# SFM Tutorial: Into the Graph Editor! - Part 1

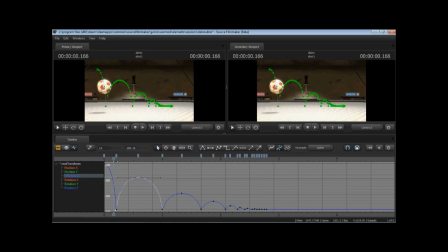260s
You notice it's not flat at all here, very sharp, bounces up, and then it slows. It's going up, up, up, and then you notice it's not going up very much anymore. It's going very slow, and then back down it goes very fast. And I don't want you to get the wrong impression from this shape.
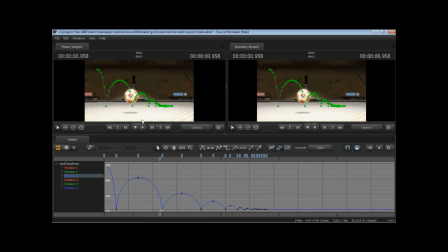277s
The left to right is time, whereas in the left to right in the video is position Y. So, for example, if I was to get rid of this keyframe here, which is, you know,
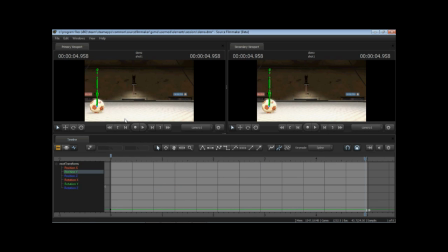291s
the ball being over on the right, if I was to delete that, now the ball is still bouncing, but just on the left side. So here in position Z, you can still see same shape, but the ball is bouncing up and down because this is a representation of position Z over time, not over left to right.
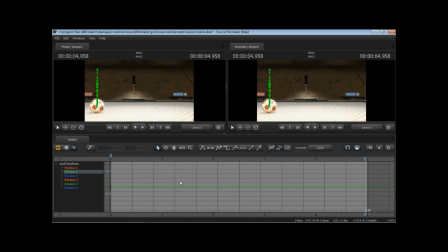310s
So I'm going to put that back. go, back to the way it was, back to here. All right. So the other types of tangents is linear. So if I switch to linear, you'll notice all of a sudden we have a straight line.
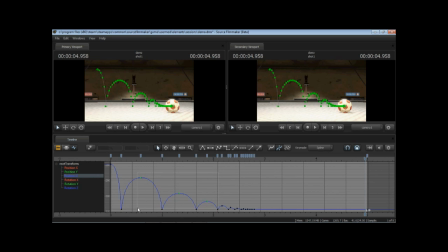324s
If I was to make all of these tangents linear, they're just going to bounce back and forth in a straight line. And this can be useful, but in terms of animation, it
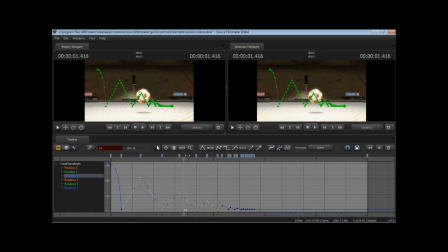340s
all of a sudden we lose that sense of gravity, that slowing and stopping. It goes immediately up, immediately down. It's kind of like it's bouncing off of a wall, and it's just going really fast, and you can see that reflected again in the little helpful green circle thing. So, you know, that's what linear
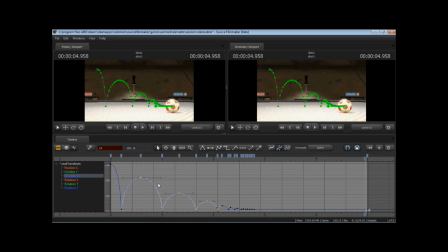360s
keys are for quick bouncing from one point to another point. And a good example of using that would be, you know, the ball bouncing off of the ground. We want that linear key so that it can immediately go one direction and then into another direction with very little change.
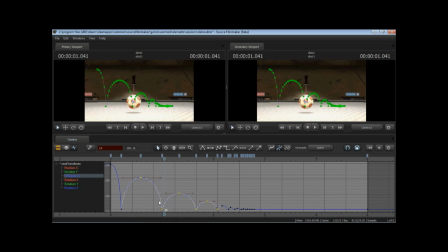380s
You know, one side of the tangent pretty much isn't affecting the other, is a good way to put it. Spline would be basically the same thing as a flat tangent where both sides are the same. If I middle mouse button here, you can see I can move it, and now it's kind of more of a spliny shape.
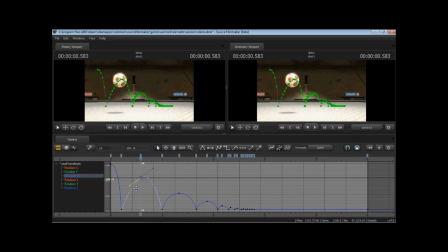396s
It's not flat. Well, technically it's flat. But you can see what I mean when I select all of them and then choose spline. You'll notice everything kind of gets all very fluid.
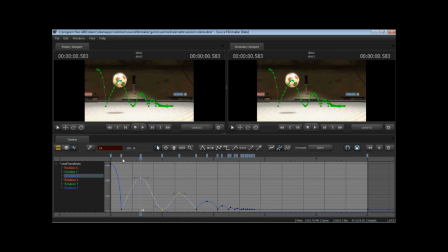409s
And it looks nice in the picture, but then when I do it here in the motion, instead of that nice bounce, you see that nice bounce there. Then we get here and it's kind of slowing, as kind of like it's brushing the ground, like, hey there, ground.
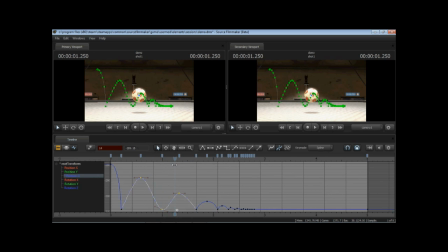423s
And then it's brushing again. So it kind of just looks like some weird mind control thing, like someone's controlling the ball. It's floating through the air like the sniper's off screen, and he's, I don't know, doing some sort of voodoo.
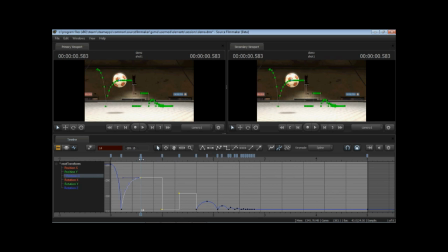437s
And that's spline. And then, of course, step, which everyone might think is useless, but it's actually really good for a couple of things. And essentially all it does is it changes the, in this example, it looks terrible. But what it does, it's how you get an immediate change in value.
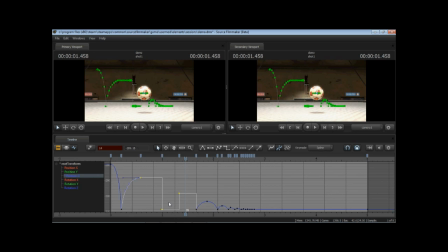453s
So it's pretty much like there's no line. I mean, it shows a line, but there's pretty much no line. You're just getting one key happening, and then at a certain point in time, something else. A good example of this would be camera change.
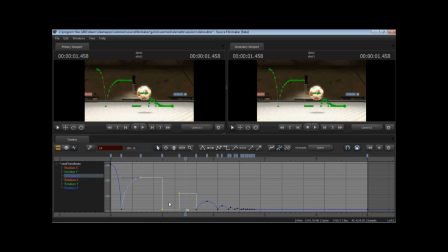469s
The nice thing about source filmmakers, you don't have to do that because they break everything up into shots. But there might be a, what's a good example? Well, I mean, you know, any situation in which something changes dramatically.
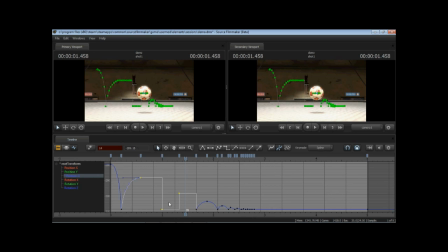487s
This actually could be a switch, like turning inverse kinematics on and off. You know, if you wanted someone to be holding a cup and having that cup just kind of stick to the object, but then after a certain point in time he throws the object, you'd be able to,
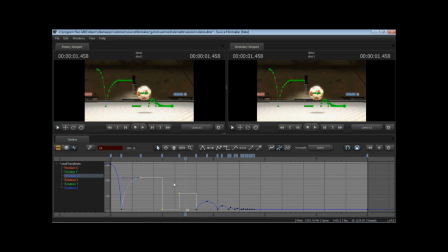504s
you know, use the step tool for that. What I like to use step for is mostly planning.